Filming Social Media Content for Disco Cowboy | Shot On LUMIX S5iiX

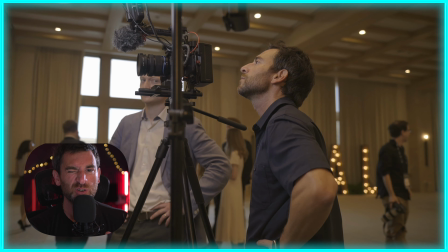0:00 So as a solo videographer, cinematographer, whatever you want to call it,
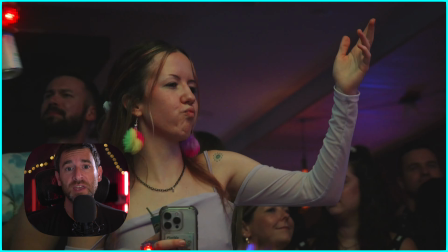0:04 one thing I love to do on this channel is give some insight on some of the projects that I'm doing,
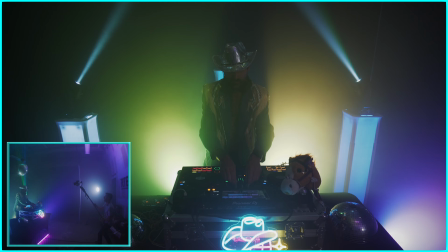0:10 not necessarily as a way to brag,
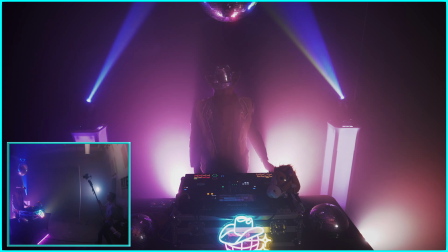0:13 but more to show you guys different niches that are out there that are not only fun, but you can make a little bit of money,
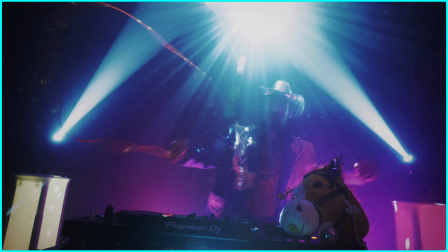0:20 and simultaneously I use these as experimental kind of projects in regards to getting better at shooting these type of projects.
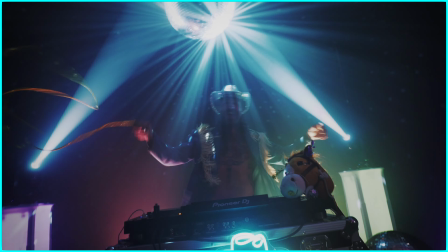0:29 I linked up with Disco Cowboy, Chris Anderson, a good friend of mine who also works with our team,
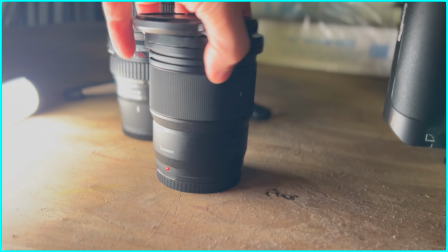0:35 and he's decided to become a local DJ and go under the name of Disco Cowboy. So for this particular project, we're showing up at their warehouse, and then we run into the actual gear that we're going to be filming this with. And my A camera for most situations is going to be the LUMIX S5iiX.
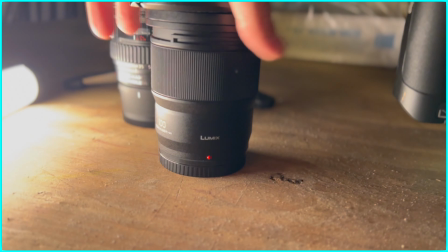0:52 But as far as glass for this shoot, we brought the LUMIX 100mm, we brought the Old Faithful
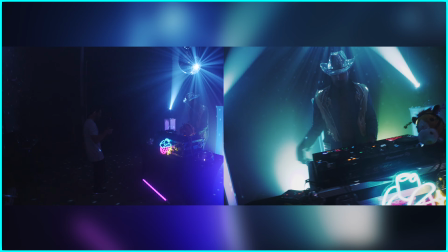0:59 24-105 Canon, and then also when it comes to frame rates for this particular project, we're doing 30 or we're doing 60. I've found with a lot of music type events, DJs, things of that nature,
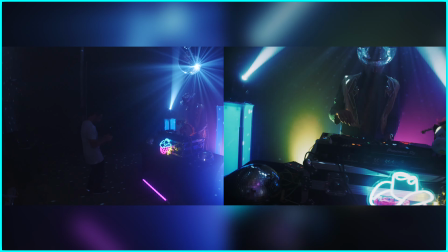1:11 because of the way you're going to see how that I'm filming this, 30 frames does really come in handy.
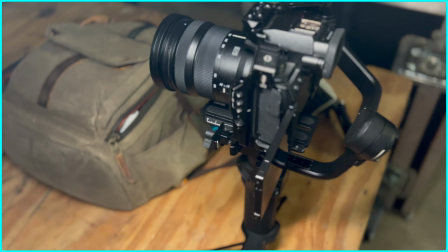1:15 Now, we will also be using gimbal setup. You can see we've got the S5iiX on the gimbal.
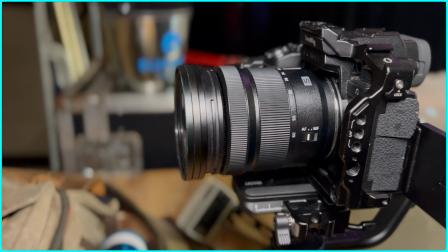1:21 We have the Zhiyun Weebill 3. I've got my little handle on the side. And then we also have kind of focusing on glass here.
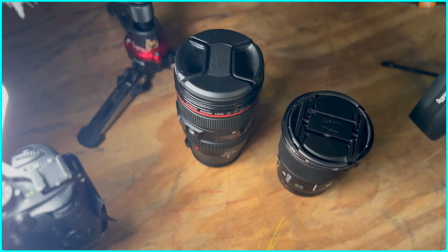1:29 Reason being is we're going to kind of juggle between the 20 to 60. We're also going to use the Old Faithful 24-105 Canon glass, get a little bit of a different look.
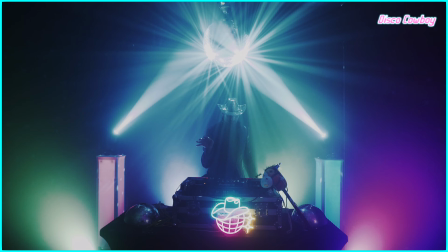1:38 We've got that Sigma MC21 adapter so that we can use it. But this is kind of the setup, the glass, and the whole vibe that we're going to be using to film this particular kind of task.
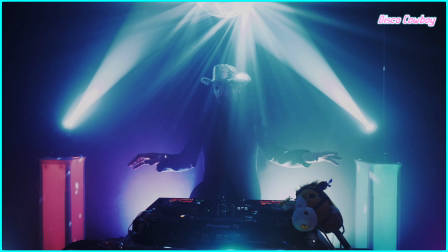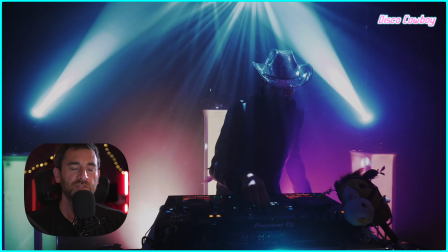1:55 Now, at this point, you guys got to see some social clips that we put together,
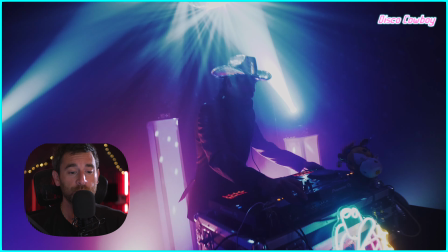2:00 and it's funny, when I watch them back now, I was super thrilled in the beginning, but the more and more I watch,
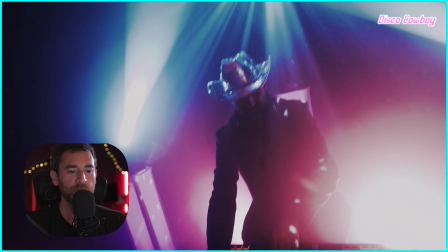2:05 I kind of start to critique myself. But this was a complete experiment with Disco Cowboy just to kind of get some social media content.
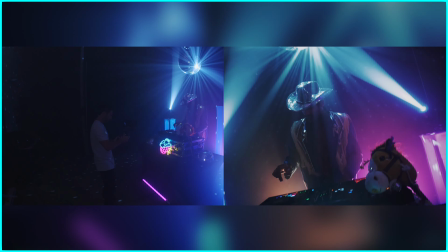2:13 And a lot of these shots that you're seeing, particularly currently right now, we're on the gimbal,
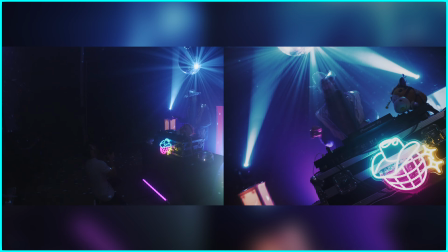2:18 kind of slowly scaling in, and we kind of go around the actual environment. Now, one thing I also start to implement as we move into more of the kind of upbeat music
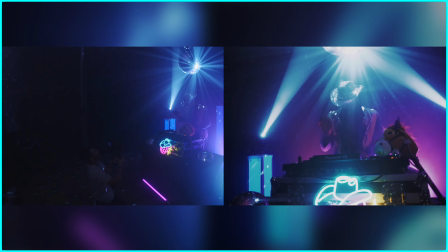2:28 is you're going to see me scaling in while also taking the gimbal and kind of rotating it from side to side.
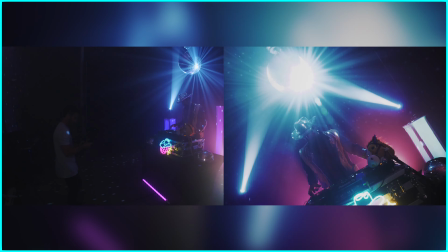2:33 What I've just found with a lot of this kind of content is that a DJ just standing at a booth doing his thing, not very exciting.
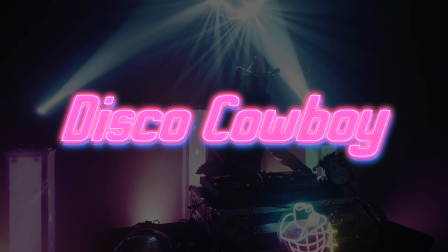2:41 So you as the cameraman, you as a cinematographer, you're gonna have to come up with unique ways to kind of elevate that footage. And what I've found is just pacing around and doing things like that will elevate the footage.
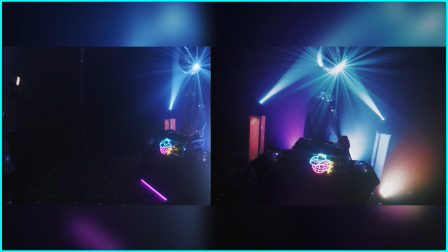2:51 So for this shot, coming in handheld, kind of wobbling back and forth, just trying to get that footage to be more exciting, more exhilarating.
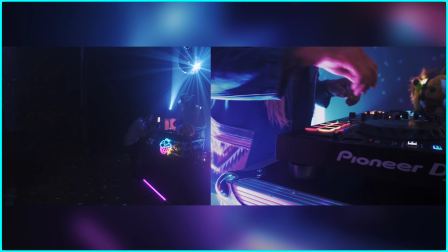3:00 And then obviously we're cutting into a nice up close with the Disco Cowboy, kind of just vibing.
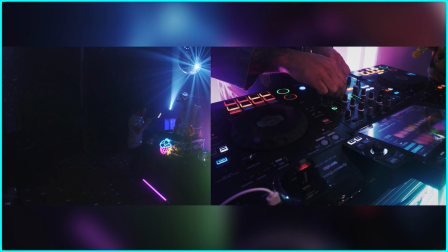3:07 He's spinning, he's doing his thing. We've got a nice up and close shot. Now for this next portion, we're locked and loaded on the gimbal.
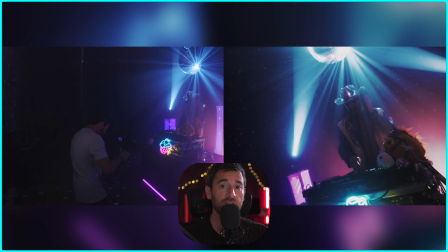3:15 We've got high-paced music, and you can kind of see me start to move back and forth pretty quickly.
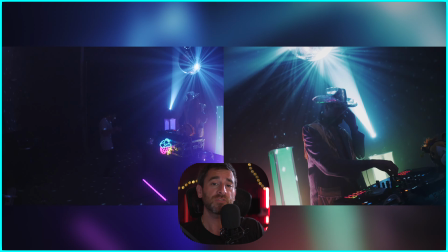3:20 Now I'm trying to pace big sweeps while simultaneously telling the gimbal to kind of rotate.
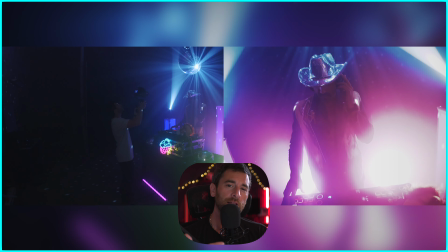3:26 So there's a little bitty kind of like lever on that Weebill 3.
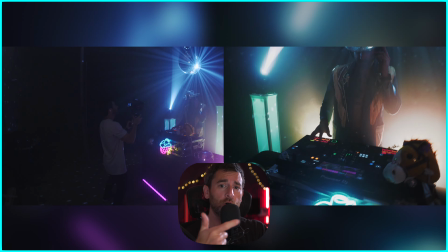3:31 And while I'm moving and kind of going back and forth like this, I'm also trying to make that camera kind of do this as well.
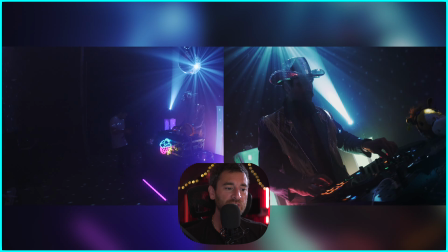3:39 It really adds a unique movement to the shot, and I found that once again, with these DJs just staying put, you've got to bring energy through the footage.
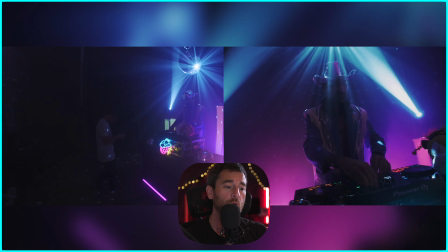3:48 And right now I'm kind of going in, I'm going out, while also kind of spinning.
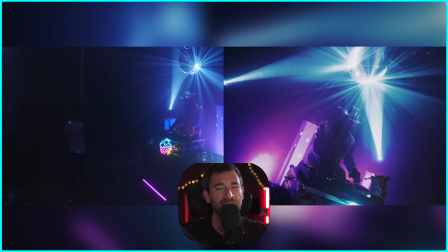3:53 And with all those lights, it just really puts off a pretty unique vibe.
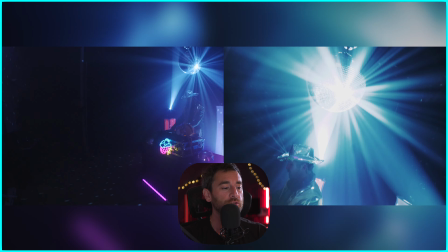3:57 And this is one of those gimbal shots that I think is pretty unique. And you can kind of see me pacing side to side.
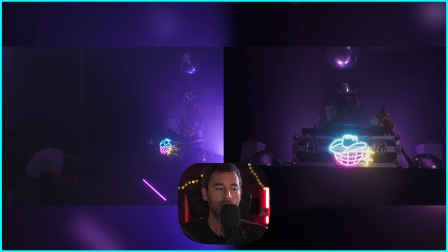4:03 So for this portion, you can see me kind of dropping pretty low and angling the camera up.
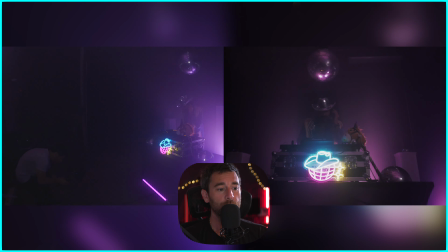4:07 This is to make Chris, Disco Cowboy, appear kind of a little bit bigger to the viewer.
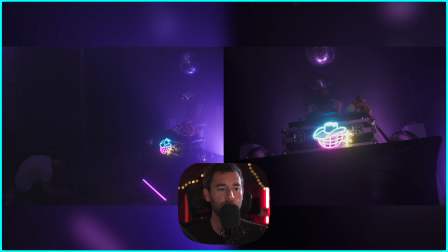4:13 And also it's just a different perspective. You can see that disco ball up at the very top. And I'm just goofing around here.
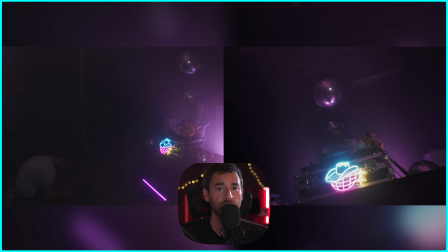4:19 Some of these shots, they work out really good. Really what I'm trying to do is just get a combination of a little bit of everything.
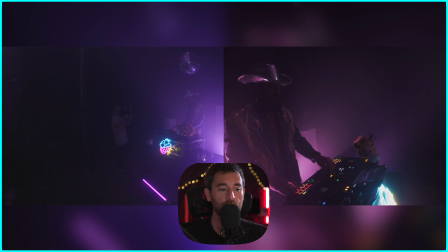4:25 Now, of course, here we are. We're kind of floating around. He's slowly but surely.
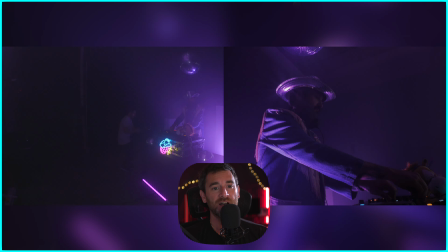4:30 And as mentioned, I'm just experimenting with every possible angle I can get because the space itself is very tiny.
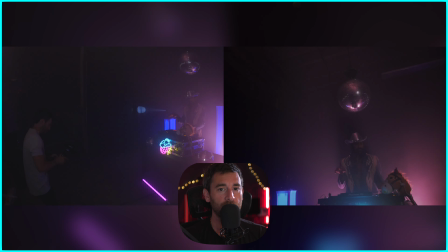4:38 So it's up to you as a cinematographer to be like, okay, what are all the unique angles that I can get?
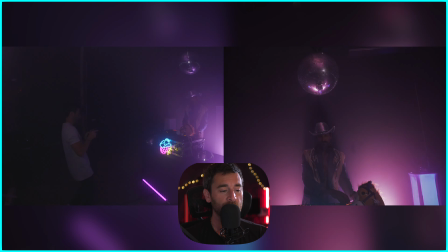4:43 And sometimes they looked really great.
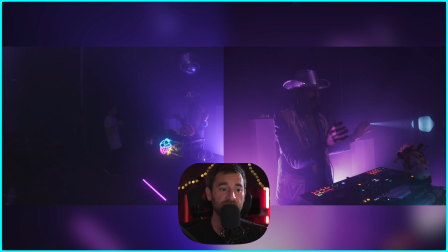4:46 And a lot of times, you know, maybe I just needed to be like, okay, that has been a shot that's been overdone.
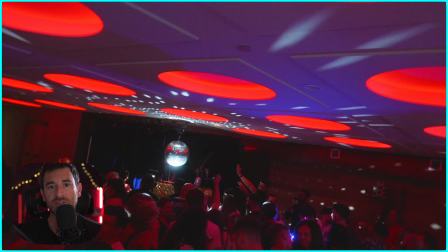4:53 All right, so that's a quick glimpse into just solo tackling a little bitty video project like that with a DJ.
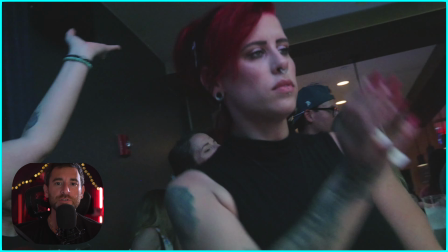5:00 Now, I know many of you are probably going, Trey, how do I even establish a relationship, or how do I get myself into that type of position?
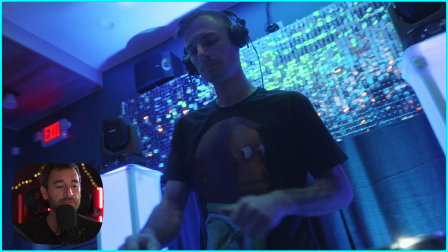5:07 I would just say, for many of you out there, start getting on Instagram. If this is a genre that you would like to film, start figuring out where these guys are at.
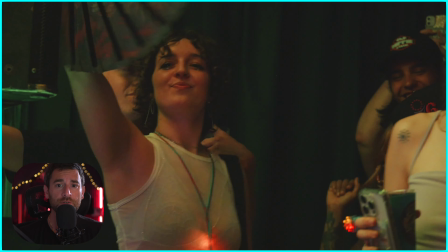5:15 DM them, say, hey, I'd love the opportunity to show up to one of your events and film, and if you like what you see, let's maybe talk about doing a little bit more.
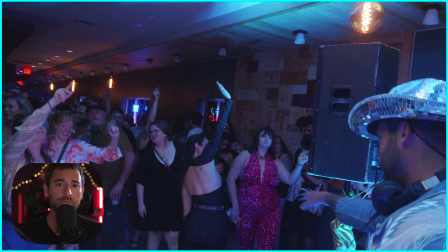5:23 That's how I've kind of formed a lot of relationships with these type of people.
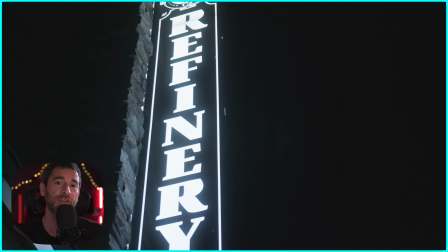5:26 I will not say it's much money, but it's really fun, and it tests me and gives me a practice environment,
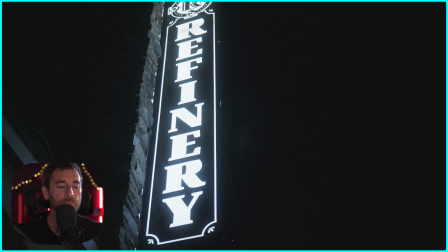5:33 and I cannot tell you how important that is, because without these types of situations, there's no way in heck that I could elevate my type of work. And if you're familiar with the channel or new to the channel, I want to showcase doing all types of work.
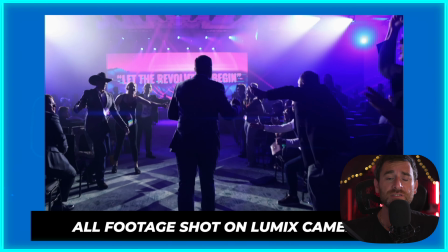5:49 You can go see BTS of me doing golf. You can see me doing BTS of events, DJs, interviews, documentaries.
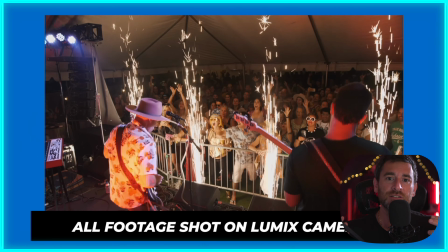5:57 I say all of that to say is I look at all these different jobs as
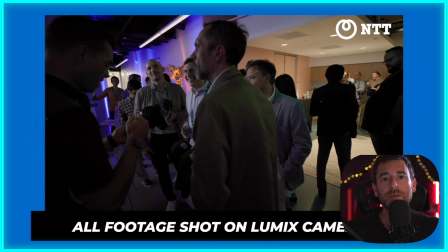6:02 opportunities to kind of hone my craft and get better, and also figure out what I want to do,
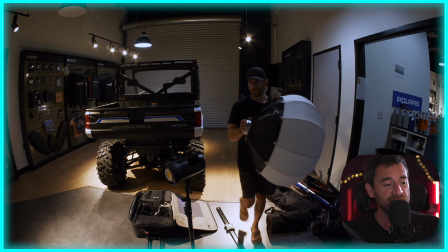6:09 what I don't like to do. And it's these types of things that put a smile on my face.
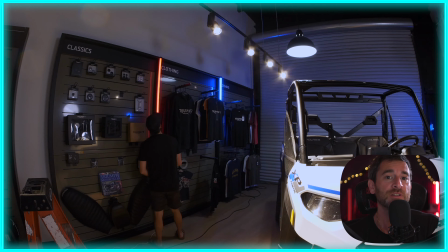6:14 They put me in environments where if I've never done it before,
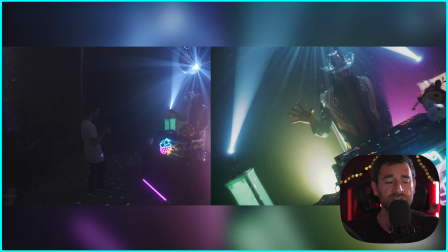6:17 I'm going to have to figure out what I need to do to tell my camera or to get the final results that I would like.
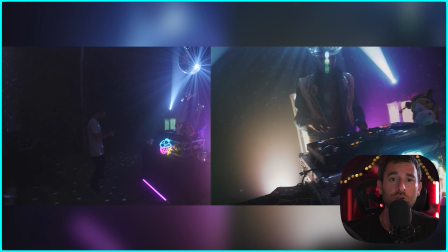6:23 And if I were critiquing myself in this, one thing that I have to figure out is when dealing with these extremely bright lights,
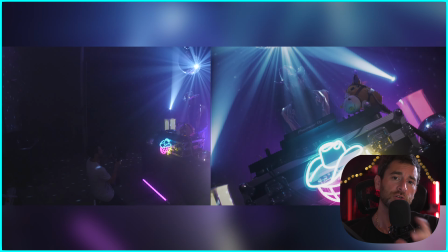6:30 it was either I should have told Chris maybe to turn some of them down so we weren't getting so much overexposure.
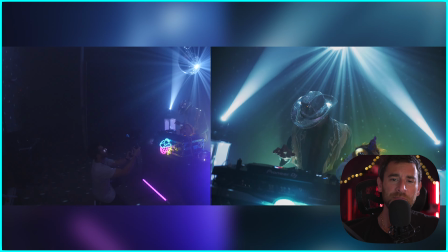6:35 And the only other thing that I would have liked to do, and I think time permitted it, and it's just a first of its kind,
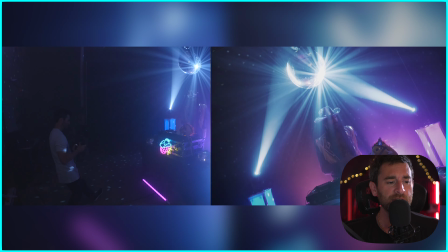6:43 so you can't beat yourself up too much, would be I need to figure out a way to possibly light him a little bit more.
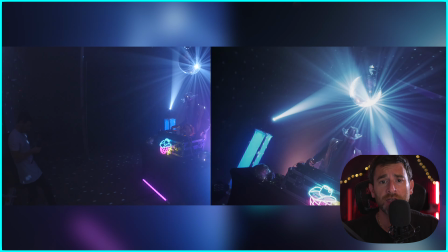6:48 But overall, I mean, seeing the final footage, you guys weigh in what you think. Are any of you guys out there filming DJs? Or did you like this type of content? Do you think it's silly? But overall, this is just me wanting to present to you the type of work that's out there and the fun little things that you can experiment to get better, make a little bit of side cash, shake a couple hands, meet more contacts, and grow your network and grow your skill set. So hey guys, Trey Lowell with Lowell Productions, and I'll see y'all in the next video.
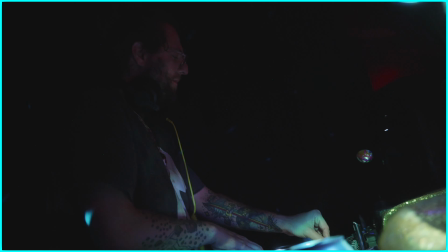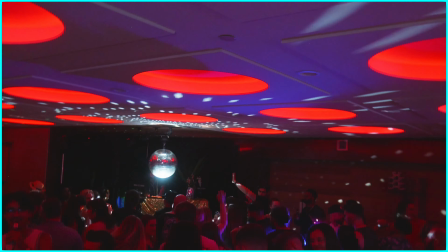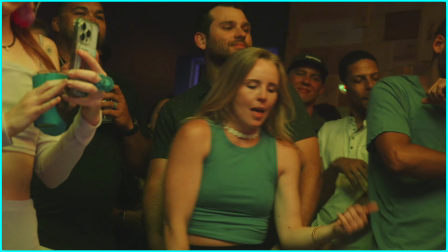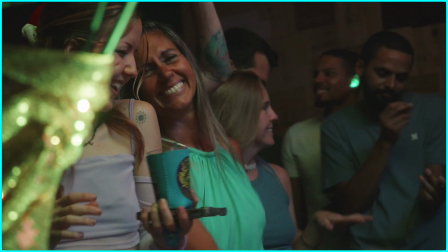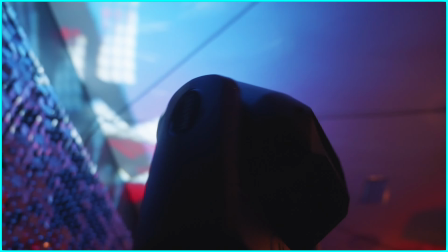8:01 So much for coming out today.